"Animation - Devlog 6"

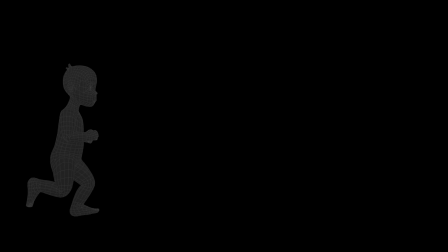[0:00]
I'm developing a game, and this is Devlog 6.
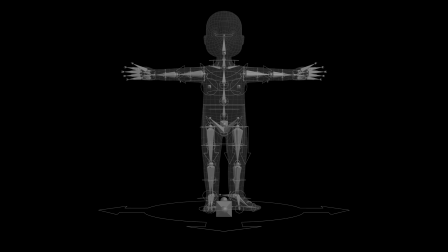[0:12]
Having rigged the character, the next step was to use the rig to create the basic animations idle, walk, run and jump.
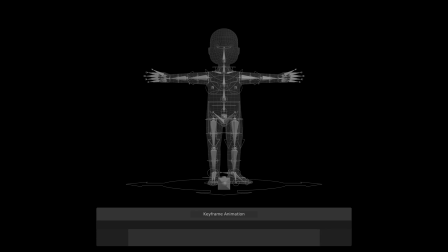[0:22]
In the case of animating characters for games, utilizing a rig is probably the most common.
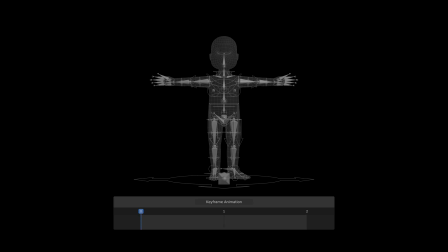[0:28]
Unlike traditional frame-by-frame animation, where every movement has to be explicitly defined on every frame. It's enough to specify the pose at certain frames, so-called keyframes, and interpolate the animated properties in between frames. The function, or F-curve in Blender,
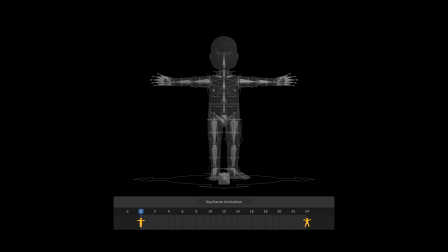[0:48]
estimating the intermediate animated properties can range from a simple linear function to Bezier with highly customizable control points. Bezier being the default. This means that animations are not bound to discrete frame durations.
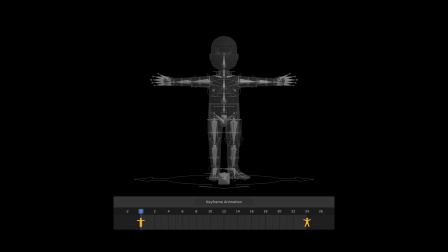[1:06]
Instead, something referred to as normalized time can be utilized, where zero corresponds to the start of an animation, and one corresponds to the end.
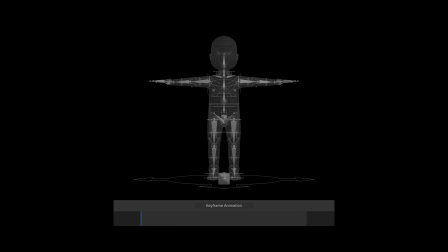[1:22]
Prior to this, my animation experience consisted of simple animations using simple rigs,
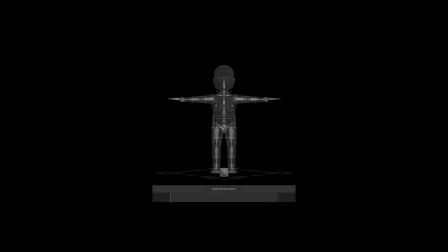[1:28]
performing simple models viewed from afar. Limited, to say the least. The first step was to acquire knowledge and expand my understanding of animation, at least enough for me to understand the basics,
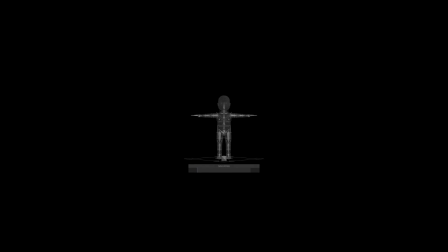[1:42]
to allow for the creation of the four animations I needed now and to build upon for the more advanced animations in the future. The workspace was also simplified by disabling and hiding irrelevant bones and handles. The idle animation was the first to be created,
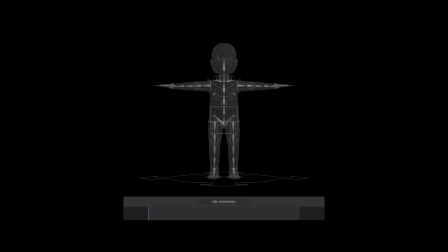[1:58]
the purpose of which is to give the character some movement despite the absence of player input, keeping the character looking alive.
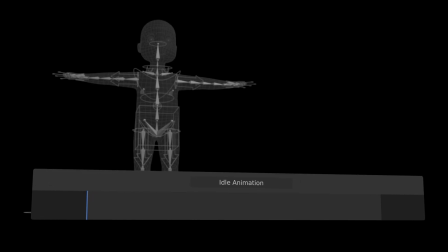[2:06]
I chose to be boring and made this first idle animation a simple breathing animation.
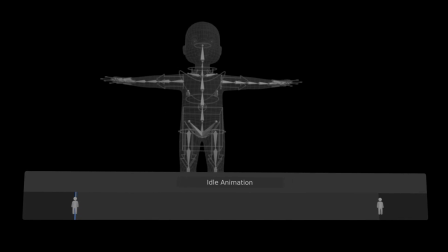[2:12]
The first and last keyframe would be the same to allow for animation looping and they would be representing a state of complete exhale,
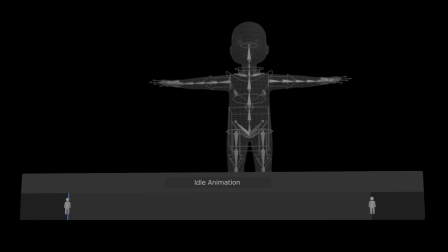[2:20]
as opposed to the complete inhale keyframe which would be located in the middle but a bit closer to the start
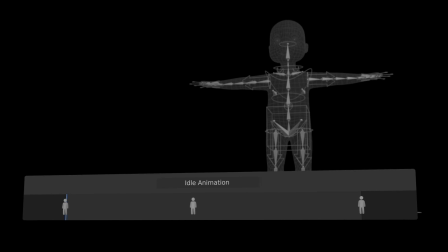[2:26]
keyframe making the exhale longer than the inhale first the
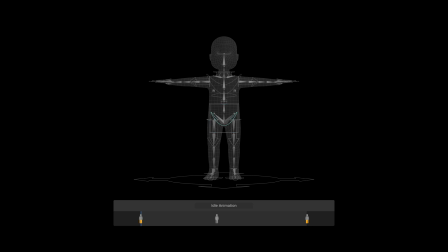[2:33]
exhale idle pose was created by posing the feet and legs in a relaxed way but different from each other to avoid twinning which is the unnatural state when the opposite side of the character are identical which is extra apparent during movement then moving the hands down by the side
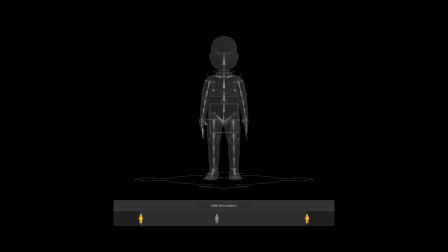[2:50]
relaxing the fingers especially on the non-primary hand. For the inhale idle pose air is filling up the lungs expanding the chest and stomach to some degree.
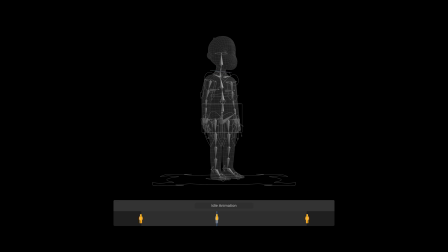[3:04]
The back straightening out including the head. Shoulders moving up affected by the inflated chest. Lastly the pelvis going forward a tiny bit for exaggerated effect. Finding a balance between exaggerating the properties risking a comical effect and making them too subtle,
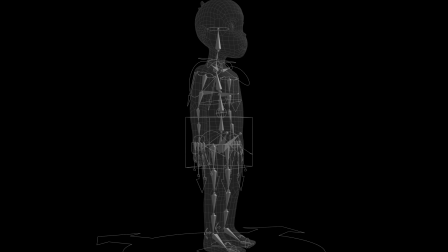[3:23]
risking them being invisible in game, was challenging. And I'm not sure I've found it yet.
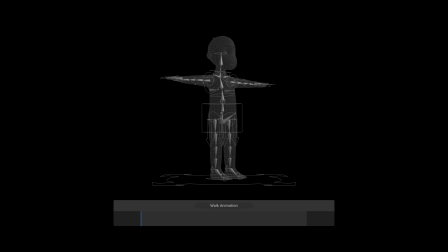[3:33]
The walk animation was initially created using one of the most basic walk cycle keyframe sequences, which consists of the following.
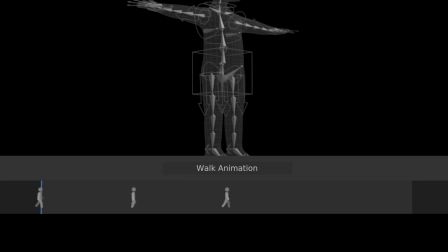[3:41]
Contact, passing, mirrored contact, mirrored passing, and lastly, contact to close the loop.
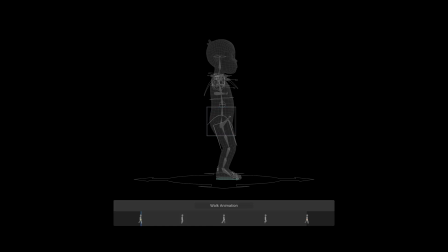[3:50]
First, the feet and legs were correctly placed, for both unique poses, and then flip pasted for their mirrored equivalents. Secondly, the torso was adjusted to introduce height difference between the poses, which will play out as bobbing.
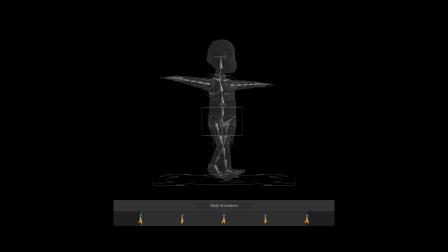[4:09]
The pelvis was also rotated on two axes, towards the leg that will, or is, handling most of the weight. In a counteracting manner, the chest was rotated the opposite way. Similarly, the arms were positioned to counteract the legs, and the hands were relaxed to convey the ease of walking.
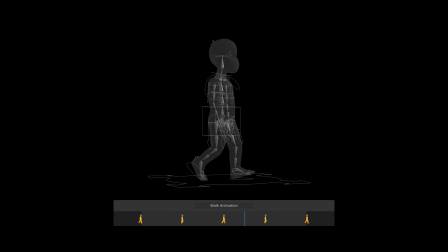[4:30]
The limited number of keyframes for this cycle consequently resulted in a simple and dull animation. This was improved by introducing two new keyframe poses. The down pose, placed between the first contact and passing poses,
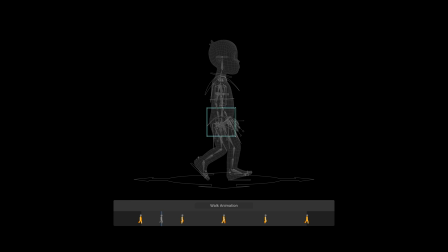[4:45]
would as the name suggests become the lowest point of the character in this animation cycle. One foot and leg just about leaves the ground while the other leg absorbs the post contact impact.
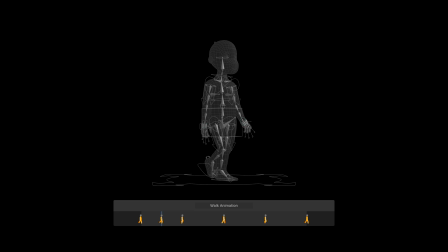[4:57]
The arms were moved closer relative to their position in the previous keyframe to make the change of swing direction slower and less robotic. Additional minor adjustments were also done, like retaining the pelvis position to better sync up with the leg movement.
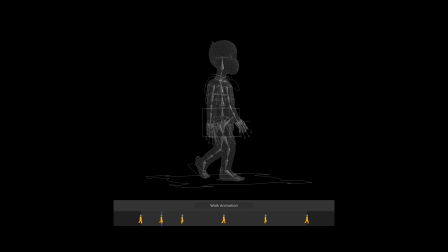[5:15]
Opposite to the down post between the passing and mirrored contact poses an up pose was added the highest point of this animation cycle one leg fully extended and the other anticipating the ground contact the arms
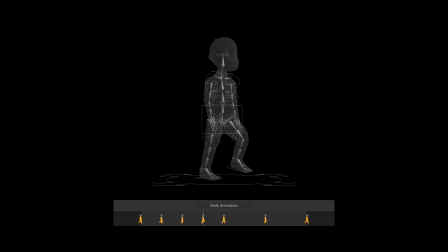[5:30]
closer to their swing end state starting to slow down prior to the change in direction similar to the down pose additional changes were made these two new poses were also flip pasted into their respective place in the animation cycle. These new keyframes made animation more dynamic,
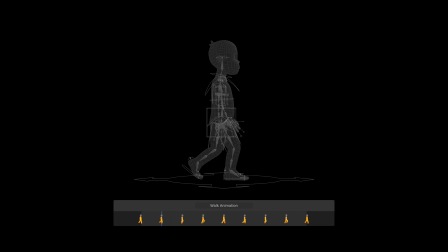[5:49]
but it was still missing some subtle physical details to make it more natural, like head bounce. A side by side progress comparison highlights the effects of these details, but more importantly the additional keyframes.
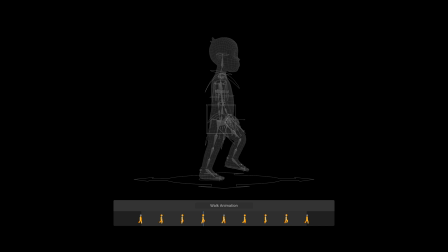[6:09]
Highly related to the walk cycle is the next animation I made, the run cycle. One of the most basic ways to implement the run cycle would be to emulate the keyframes contact,
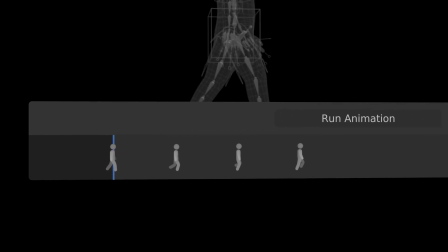[6:20]
down, passing and up from the walk cycle but with exaggerated features.
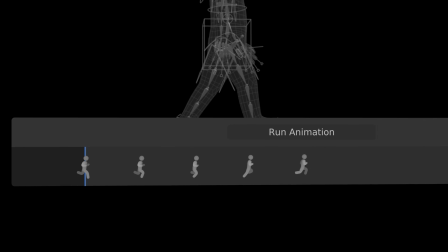[6:26]
To allow for more airtime however an additional keyframe was added and to simplify the down and pass posts were combined.
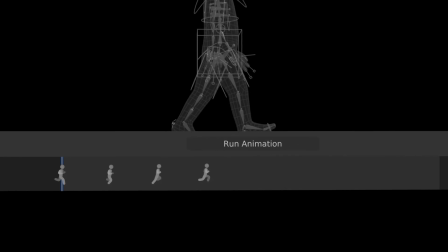[6:34]
Making this run cycle keyframe sequence consist of contact, passing, kickoff and up and and mirrors.
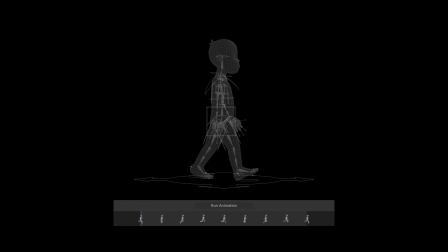[6:42]
I use the contact pose from the walk cycle as a starting point for the run cycle, but none of the others. Because despite the similarities between the two animations, they are still widely different. For instance, the gap between the legs is smaller when walking than when running. The front leg is just about to come down with way more force,
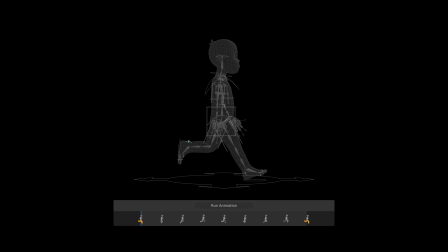[7:02]
while the back foot is in the air from recently being used to push off the ground and propel the body forward. Although perhaps controversial, a small lean forward from the hip was added to convey forward momentum, but the head is still looking forward. Since the range of motion for the legs is greater than when walking,
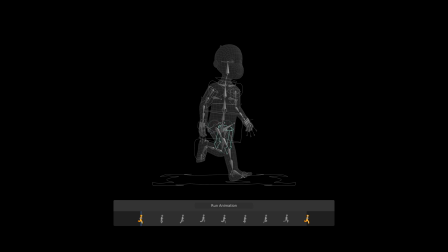[7:22]
the pelvis rotation was magnified, as well as the counter rotation of the chest. The arms were bent at the elbow and moved towards the body, being more involved than when walking, but less than they would be if sprinting.
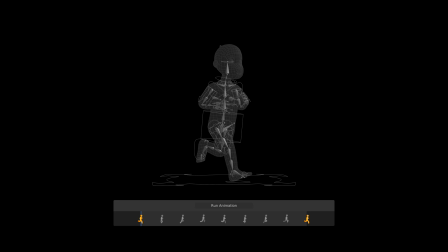[7:37]
The arm on the same side as the forward leg was moved backwards, while the other arm was moved forward and inwards to uphold the center of mass. To convey the effort of running, the hands were formed into fists.
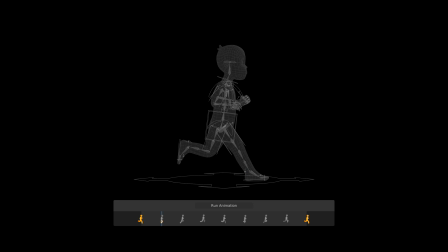[7:51]
Next, in the passing post, the front leg has just connected with the ground and is moved backwards to simulate moving with the ground. The other leg is compressed and in full swing forward. Since this is the first pose after landing, the torso was lowered to simulate the weight.
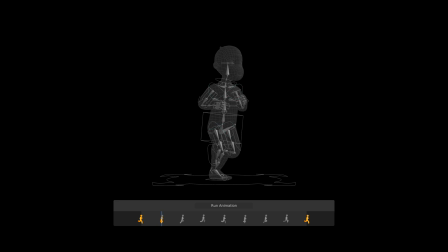[8:07]
Both the pelvis and the torso movements were reduced, moving from one extreme toward another. And so were the arms.